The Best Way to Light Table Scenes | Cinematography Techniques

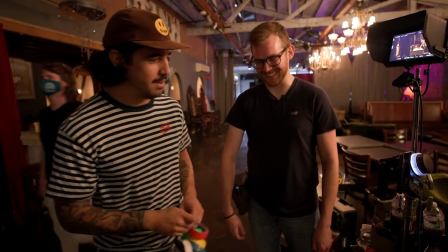figure it there boom oh dang i love that that's great i wanted kind of a full edged out kind of light
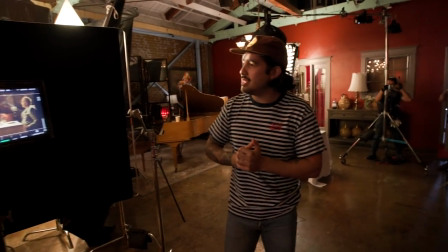and we were kind of missing that top light so what i had jorge come and do is add in another light so jorge talk to me about how we created that top
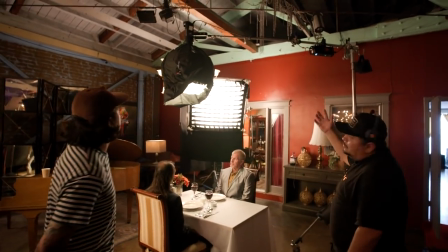light it's a 300x with the lantern adapter and just to be able to get to where we wanted we used the mini boom attached to
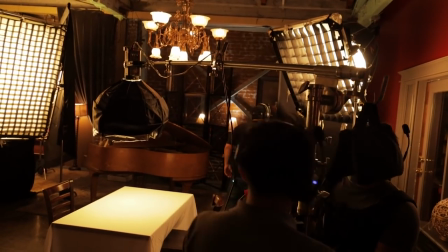a triple riser combo stand we could have used a mannose arm but this light is light enough for us to do something like this so that's cool so
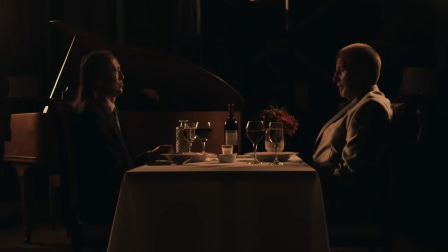we've got the the lantern that's giving us kind of like a top light completing this full edge light that we have both of our actors i love
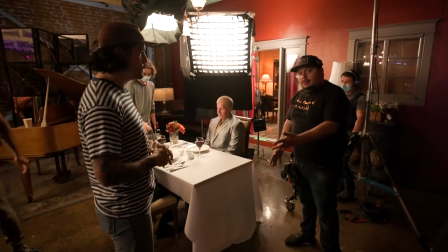i love how upstage lighting makes it look we needed to add a little bounce but because we're doing a steady cam we don't have the room
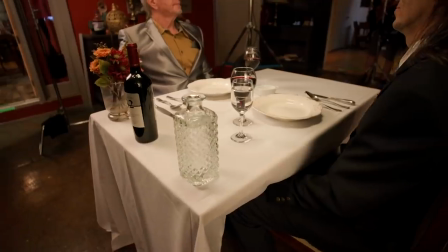to bring anything in we asked our friends for the art department to help us out and they just put a white tablecloth on it and it's also helping us
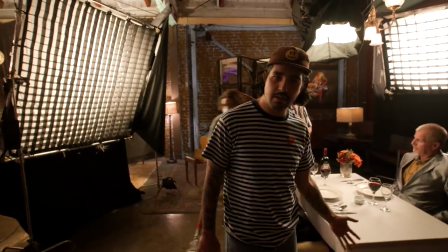with bouncing light and filling all the shots it's part of the art design but it's also lifting the shadows i love efficiency i love
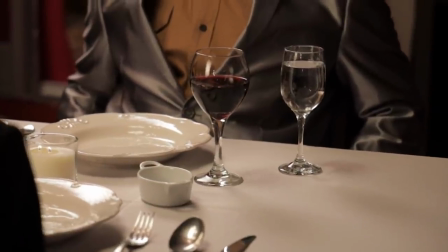tools that get multiple things done you know obviously i don't want my actors here drunk on the job and kind of slurring their lines or falling
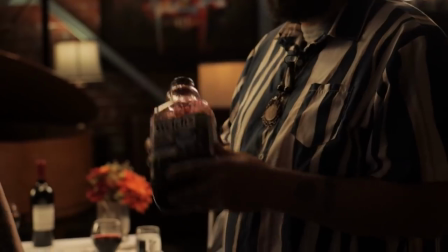over the way we do this is we logistically we want to feed them grape juice right if you wanted to go zinfandel you want to get a
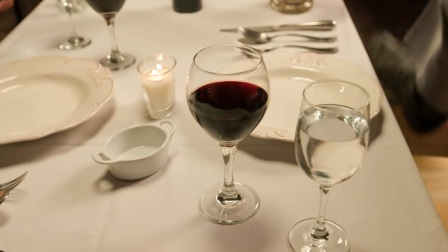apple juice maybe dilute that with water i mean think about what what is wine it's crushed grapes and so on camera you'll never be able to tell that
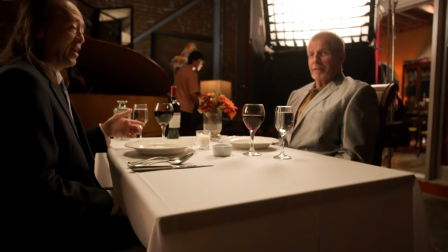but exactly what you're saying we don't want to be boozing up all of our talent throughout the day we specifically give them a welsh's grape
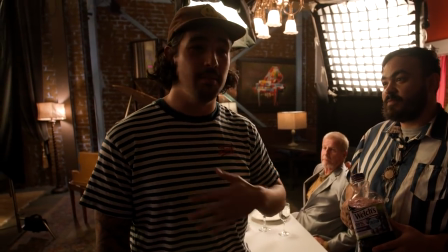And it's good for people like me who take 15 different takes just to say hi to the camera.
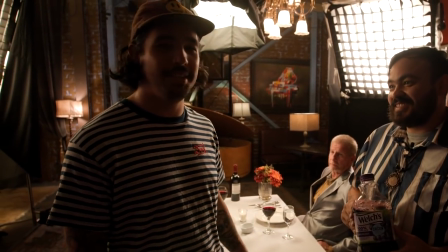If we do 15 takes with alcohol, you know, it's going to be a different kind of production. We ain't going down that route.
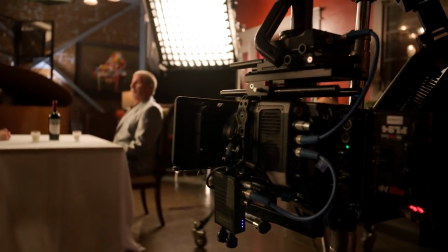Thank you, Moses. Appreciate you. You got it, baby. All right, man. All right. So the first shot we're going to get is kind of the standard establishing shot.
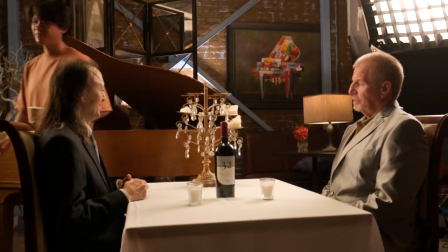We want a double. We want two people in there. And we're just going to slow push into the table. And that's going to allow the viewer to see where we are, get a feel for the mood, and just kind of set the tone.
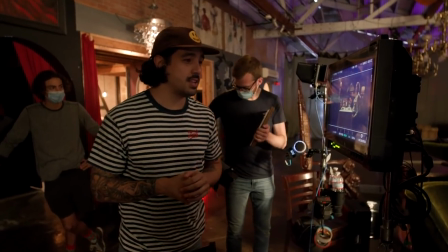All right. I think we're there, guys. Let's get in our marks. Let's roll on this one
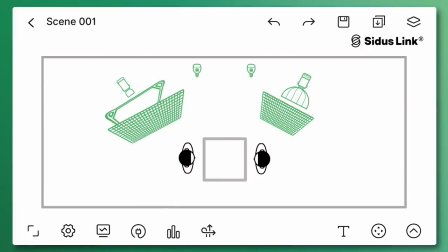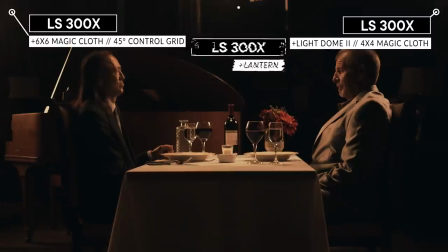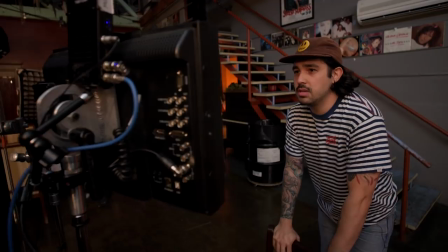Okay, cool, let's move on to the next shot. We got a couple singles coming up. Let's do it So we just finished our establishing shots really happy with how those turned out and now we're gonna go in for some coverage We're gonna do two dirty singles.
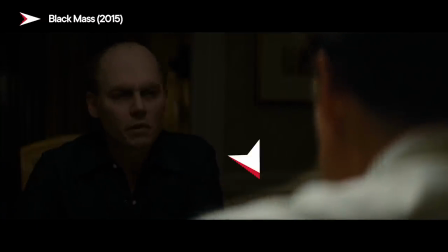The dirty part is the actor. That's not facing the camera We're gonna feature their shoulder as foreground in the frame So the other thing
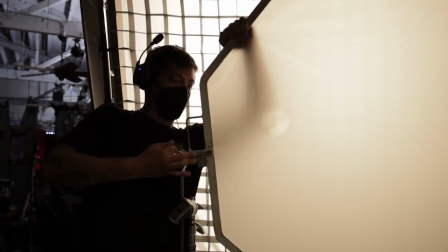we did was one layer of the diffusion is shaped like an octa It's an OctaFrame, essentially. Again, we're going for that natural kind of look, and so we don't want any sort of weird distractions,
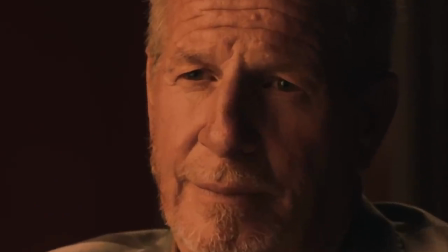even if it's a tiny little eye light, to go, oh, there's an actual artificial light in there.
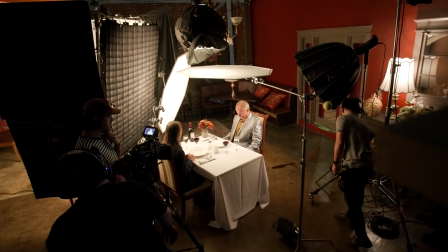No, this is a round light. That's why we're going with the OctaFrame, and it's looking really good. We are just about to roll, but I just saw one little percentage.
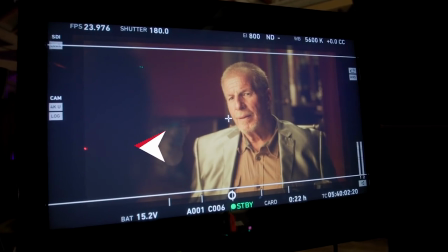Our foreground was just a black, muddy blob, and I wanted it to kind of be defined. This is an actual person's shoulder, and he's talking with someone, and interacting with someone.
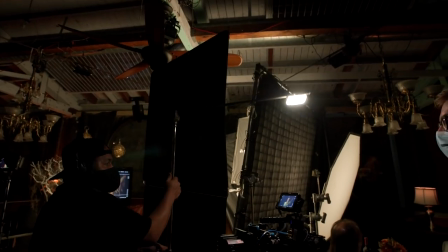So the way we did that was we rigged an MC to a gobo arm, Jorge created kind of like an LCD, if you will.
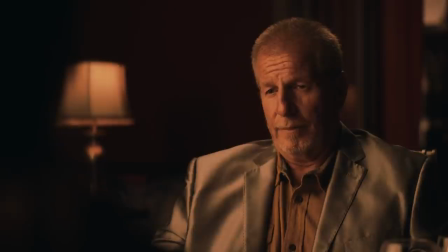But what he did was he gaffed black tape kind of around it. And what it did was create a little bit more control so it wouldn't splash everywhere.
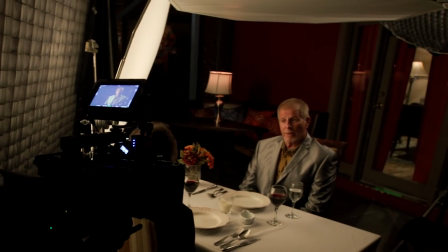I thought that was awesome. I noticed in the background of our shots, it was looking a little flat.
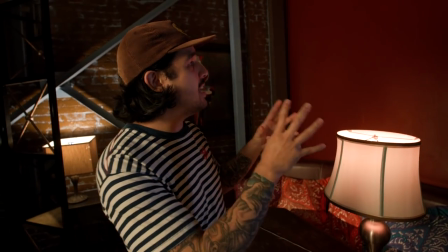So what I did was I took a 60X with some barn doors on it and I flooded it and just created a splash of the same color temperature behind the lamp.
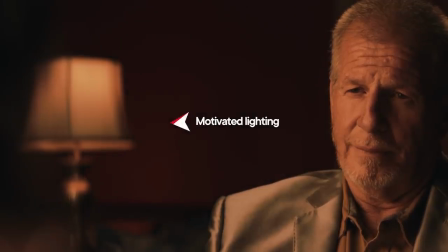So it creates kind of a gradient. It's those little things you do, those little like, you know, salt bae, it's like cine bae.
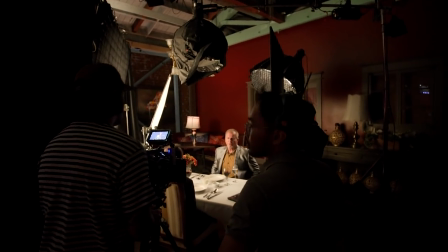You just kind of like sprinkle in subtlety and little pockets of interest and it really goes into making a beautiful image.
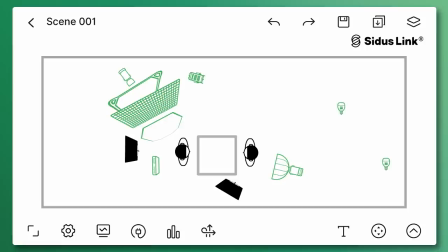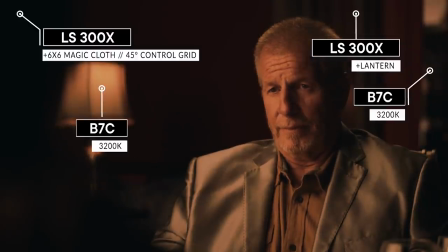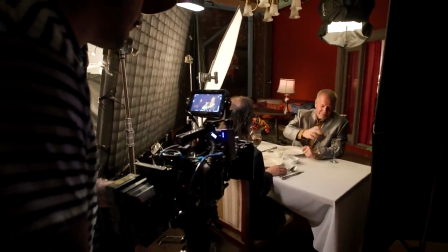Cool, I think that's good. And cut. So we just got done with our first single.
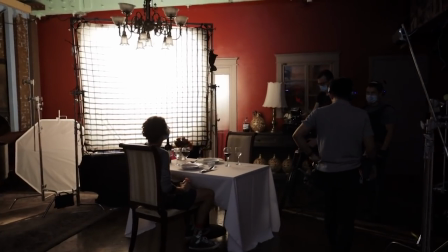We're doing our second single, just the reverse. And we're kind of following the same formula that we use in our wide shot.